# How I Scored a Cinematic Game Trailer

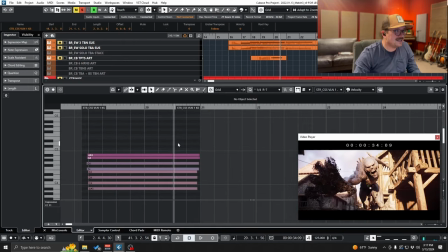[16:31]
You know, it's really dense. Like there's a lot. If we look at them, yeah, as you can see, it's like basically every note in the whole B flat major scale, or actually it would be an F major scale because there's an E in
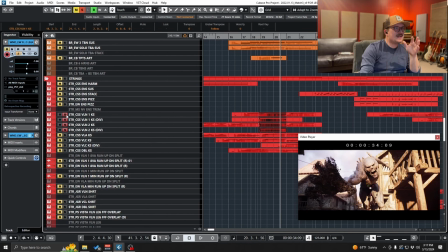[16:44]
there, from B flat to B flat, all just trilled together, and it just makes this like fluttery, expressive. Again, it sounded so cool with the live orchestra, as you'll see in the end. Yeah, it's a character.
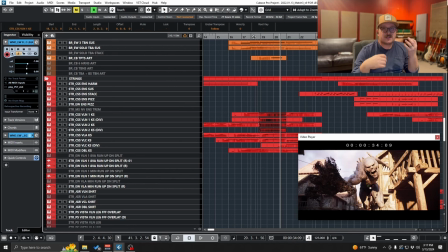[16:57]
It's like the notes almost don't matter as much as the feeling of what the trill technique brings to the actual emotion of the score.
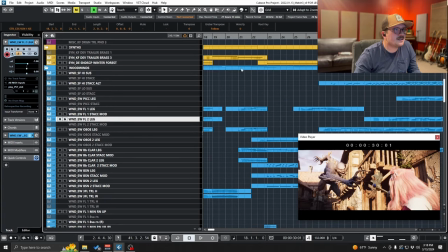[17:05]
And then I had some woodwinds just like double the melody at some point.
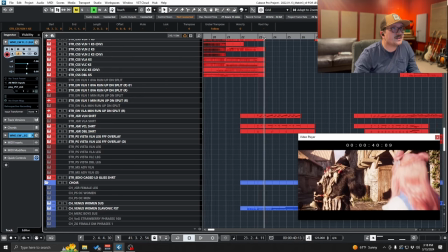[17:09]
And then we get to this moment where things sort of like, you know, it's a sort of a small victory moment.
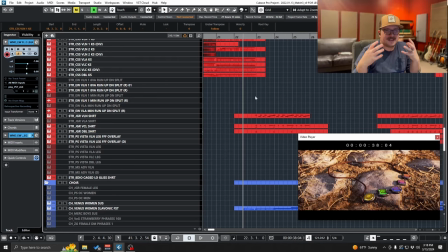[17:14]
And this is where I sort of introduced like that adventure sort of idea. Now I didn't like, it's not a new theme. It's more just like an ostinato, and that sort of goes like this.
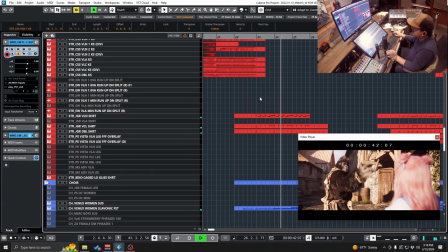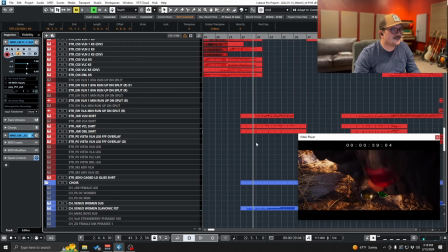[17:31]
Okay, now then we get into the confusing part. But yeah, let's just break down this little thing for a little bit. So this is sort of the backbone of that adventure ostinato.
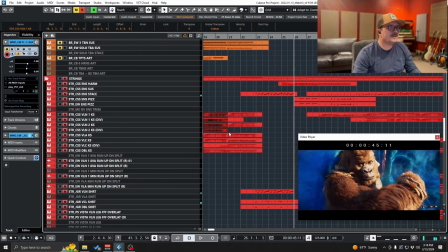[17:41]
You know, nothing crazy. But it's the first time we get triplets, which always have sort of like a jovial adventure feel to me.
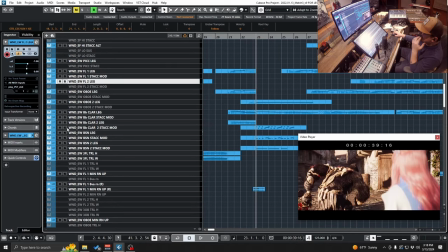[17:49]
I think I also doubled that in some of these woodwinds, like the bassoons and the clarinet.
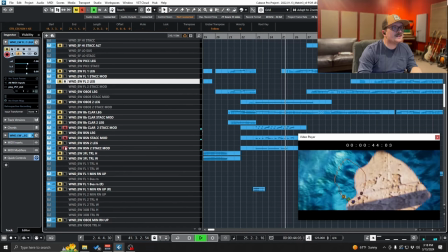[17:57]
Yeah. Which, like, when you think about how to write for orchestra, it's like, it's not that crazy. Like, you just double stuff. Just come up with something in strings and double it in places in the woodwinds, and like, it'll sound like orchestra.
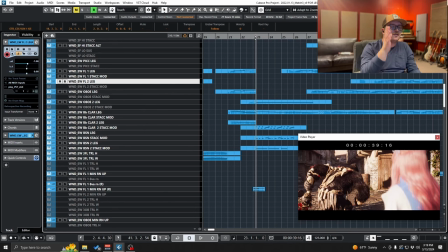[18:10]
But it also, like, this isn't a full arrival, full statement of that theme yet.
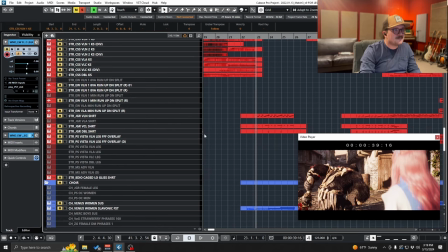[18:14]
So I have these sort of sustain-y woodwinds and some choir that sort of like introduce like what's going to happen.
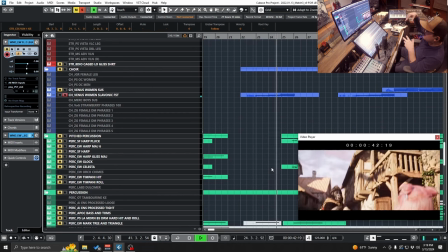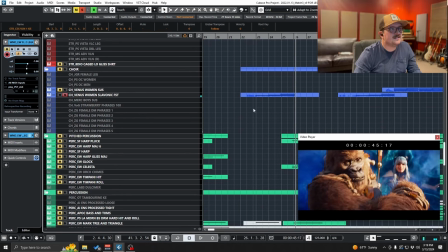[18:28]
That sort of land on this reveal here.
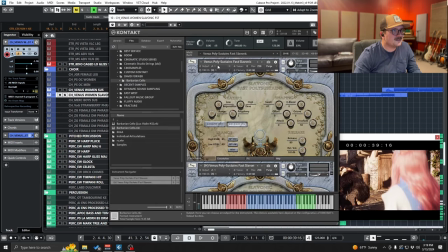[18:31]
This is one of my favorite. It's Venus Women's, and they have, which is Sound Iron, I believe.
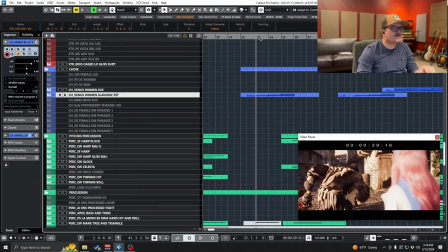[18:39]
And they have these like phrases. I mean, just listen to how cool these phrases are. And it's blurry, but like in context, it almost makes it feel more real.
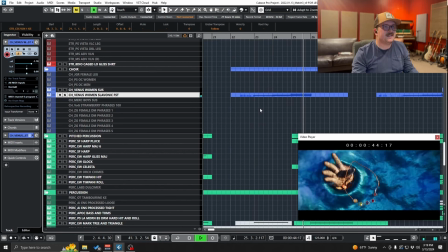[18:55]
Again, it's just movement, simple movement that doesn't create clutter but gives like life.
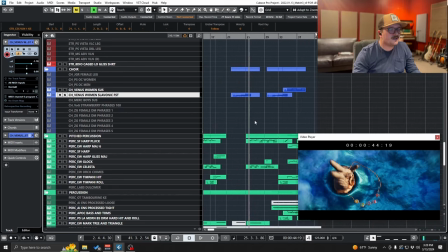[19:00]
And then we get to that part that where the director Thomas wanted things to sort of feel like, okay, what's going on here?
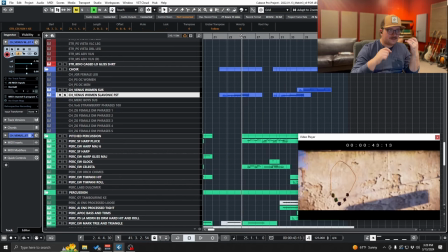[19:05]
So we have the very confident, jovial bum ba bum ba bum ba ba ba ba, and then we go back into like confusion land.
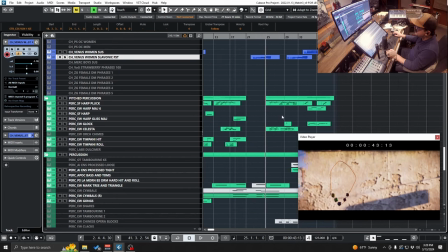[19:12]
And so I leaned back more in on those textures with like the celeste and harp that I did when we first are introduced to the female character. And so this sounds like that.
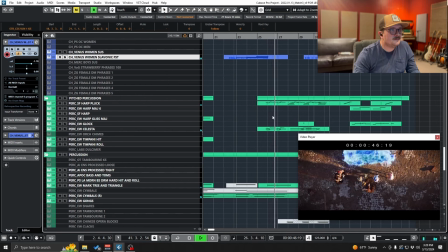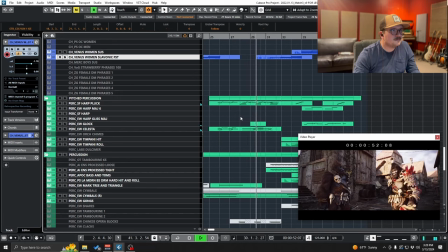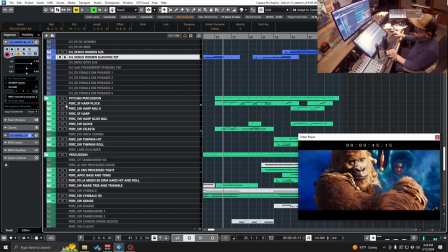[19:33]
This is really foundational with the celeste and the harp.
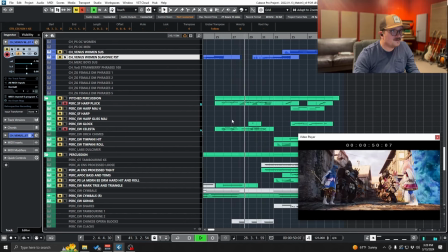[19:40]
You know,
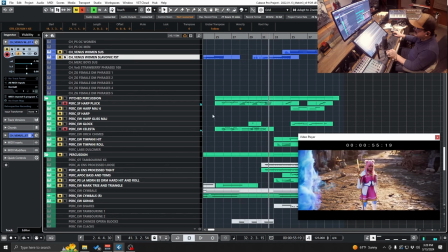[19:46]
know, that sort of a thing.
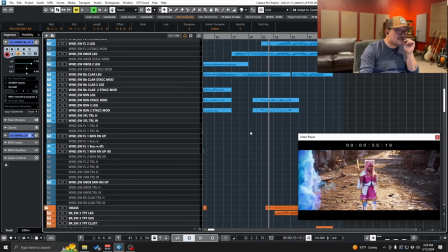[19:47]
Still keeping with some of that triplet feel, we get more statements of that theme, and it's fleshed out a little bit more in oboe here.
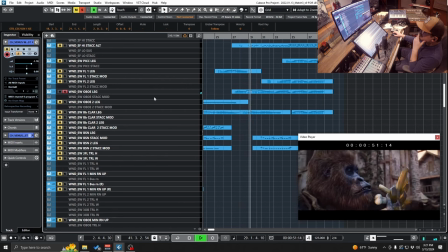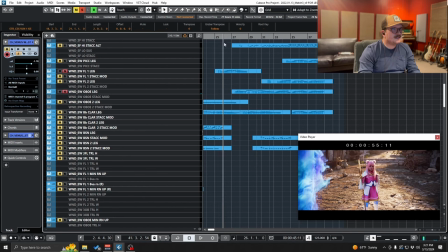[20:04]
So instead of just ba-da-da-da, now we have ba-da-da-da-da,
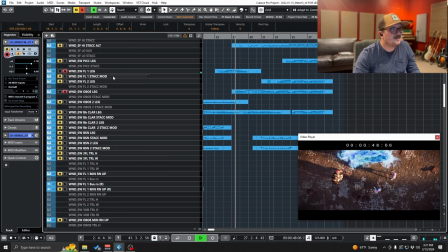[20:09]
which sort of becomes more of where the theme ends up going.
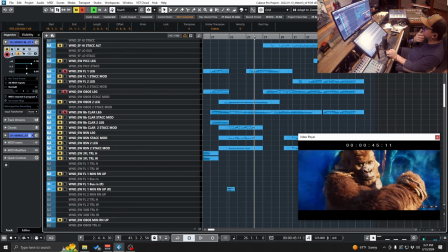[20:15]
So yeah, if we hear all the melodies, it's a lot of call and response. It sounds like this.
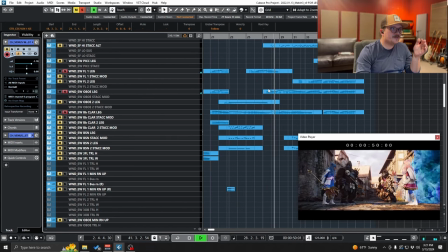[20:19]
Flute, oboe, violin, and then clarinet.
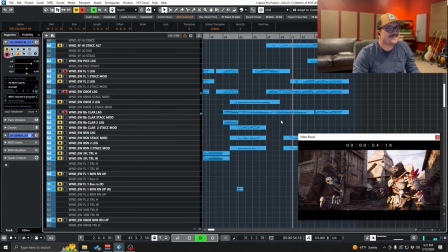[20:25]
Again, just like almost all playing the same thing.
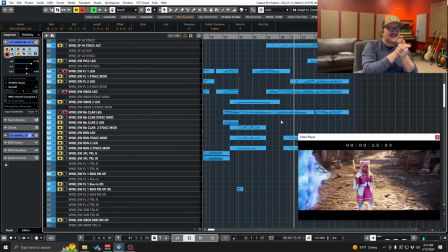[20:29]
And like, I get a little bit clever figuring out how it fits into the chords and stuff, but like, you just want to sound like, you want to make orchestral music. It's just like a bunch of different instruments echoing each other.
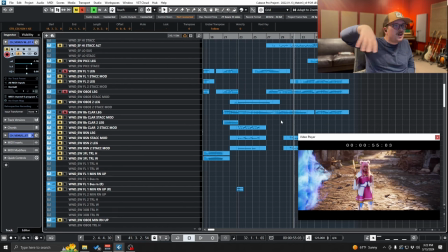[20:38]
It just creates this sense of like color and space, and I'm not making this long, complex melody. It's like simple motifs that I'm developing a little bit, and then I'm just doing lots of call and responses.
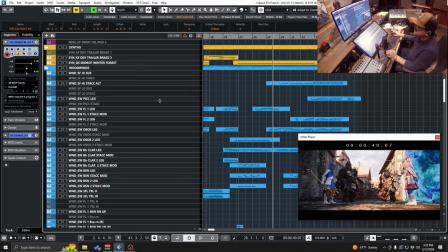[20:50]
And at the same time, we start building back into that adventure thing as they sort of like accept the reality of their situation.
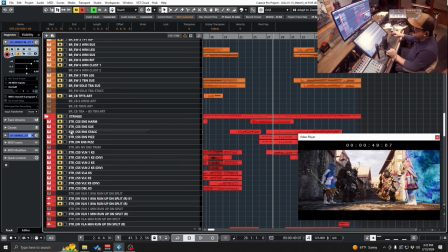[20:56]
And I have that in woodwinds, and then like pizzicato strings, and that sort of sounds like this.
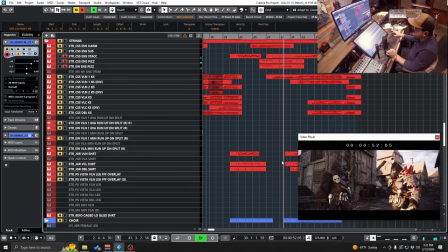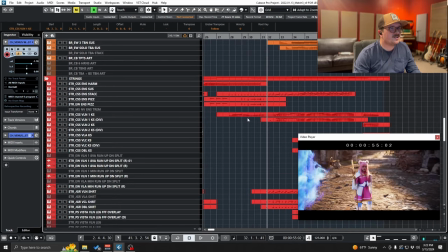[21:07]
That sort of builds us, and then there's this moment where they like start to accept and like actually confidently sort of pursue their adventure,
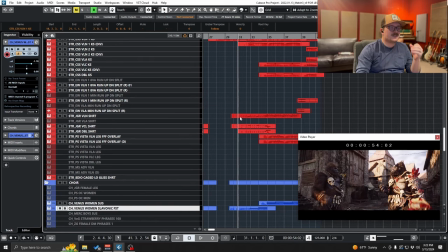[21:15]
and that's when we go back to the full statement of that dun da dun da dun dun da da da, which is the adventure theme, and we get our theme, our main theme, da da ba da da. We get that over that adventure melody, so this is where they all sort of come together, and that sounds like this.
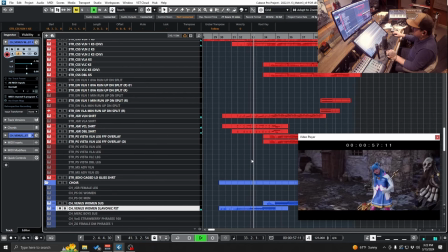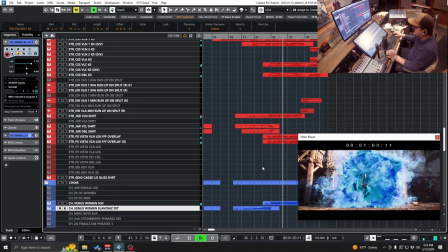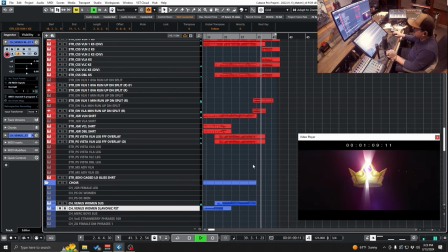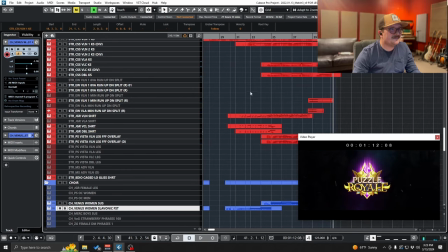[21:49]
Yeah, so that's sort of like where this climax went, and let's isolate this down a little bit.
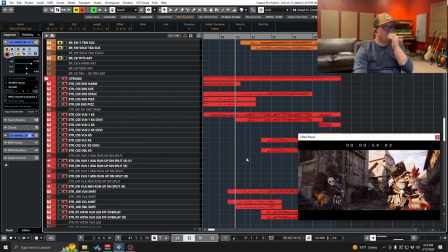[21:55]
So here's what strings are doing. We have melody is all over this. Let's sort of break it down maybe by section. That's a little bit easier. So we have string staccatos all sort of doing this adventure ostinato here.
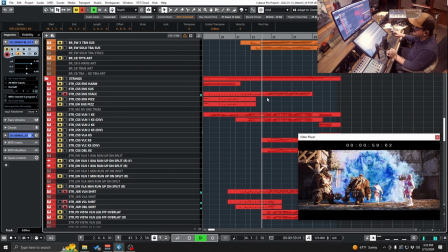[22:10]
That's like this.
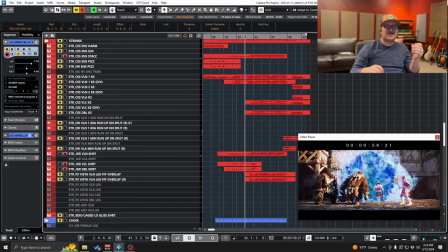[22:17]
That I did that. So it goes from triplet to duple, which just makes it feel like, man, we're cooking now. It's like, it's a little bit less light and bouncy and a little bit more down to biz.
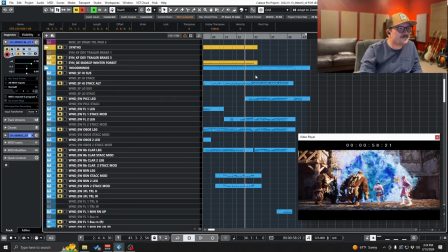[22:34]
I totally forgot that I did that. That's really cool. I'm an idiot saying my own stuff is cool, but there I am.
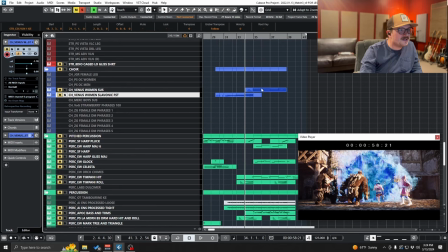[22:40]
So yeah, in the woodwinds and the flutes, we have that little scene.
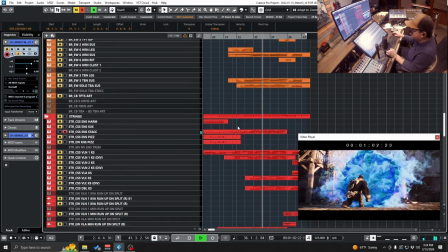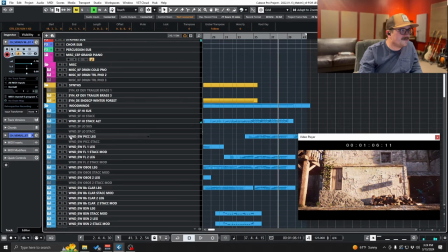[22:50]
And then, like, basically the rest of the woodwinds are all on melody.
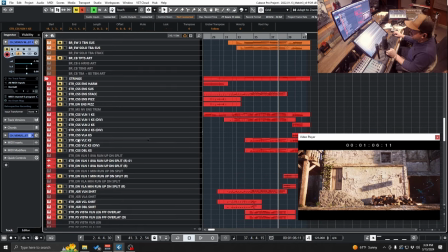[22:56]
It's the first time I introduced piccolo as well, as well as the first violins are on melody. Got lots of layers of that in the mock-up. That sounds like this.
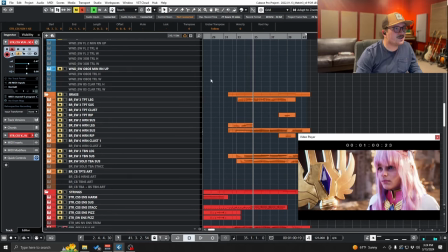[23:09]
Oh, and trumpets are on melody. Here we go.
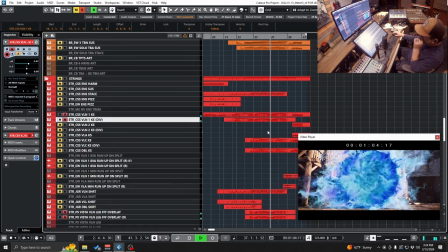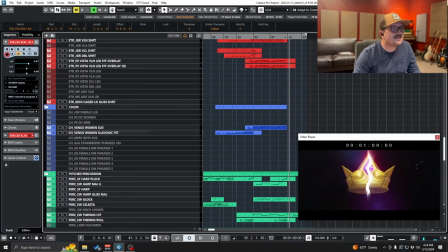[23:20]
Yeah, and there you go. And then I forgot, I actually didn't do an ending on that portal. I did an ending on the... And then just a little statement, a little echo statement with the solo piccolo,
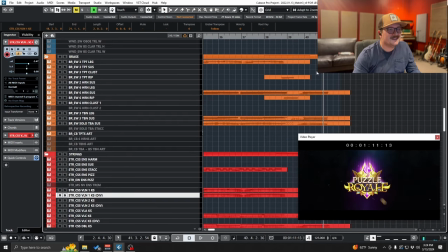[23:32]
which I'm so happy with how that came out too, on the Puzzle Royale logo.
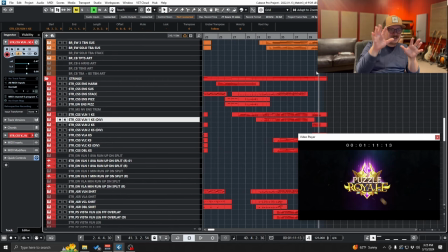[23:37]
So we did a big cut to black, and then a little statement on the name, so you can actually draw attention to the name.
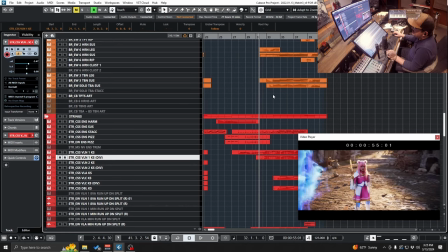[23:45]
But the rest of this, it's basically just that ostinato and melody,
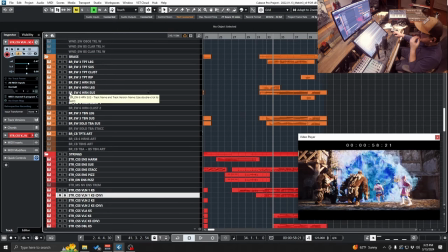[23:48]
and then we have some supporting characters like brass are doing some like supporting chords and stuff.
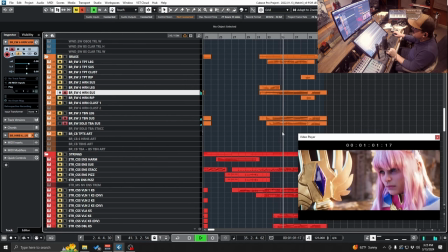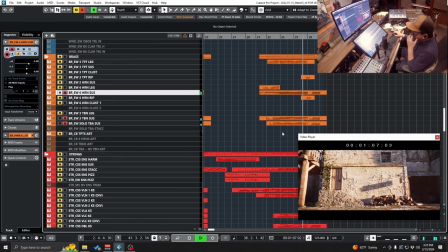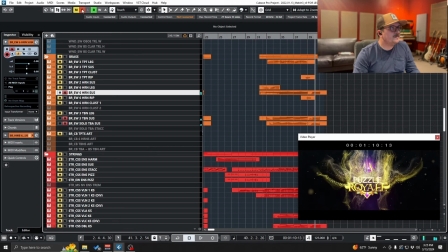[24:05]
Yep, that sort of thing.
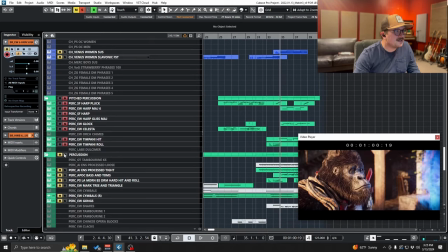[24:07]
Percussion, we have like a lot of stuff going on here with like some like snares and timpani and
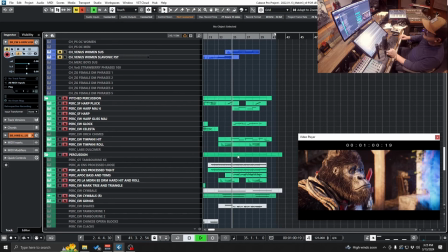[24:17]
harp glisses.
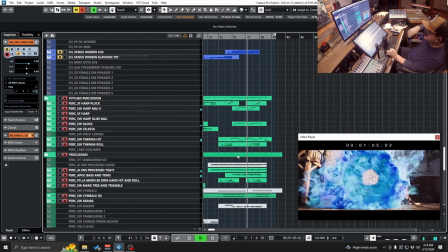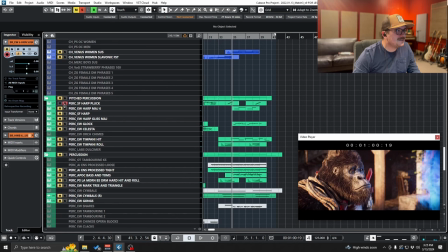[24:26]
Yeah, and you know, I'm like combining like some manually done harp glisses and then some pre-recorded ones.
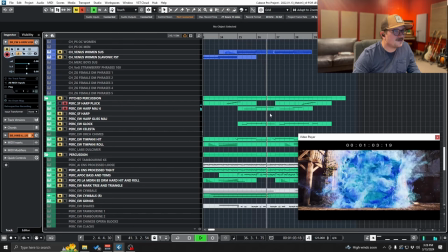[24:35]
You know, it doesn't sound great when you isolate it, but in context, it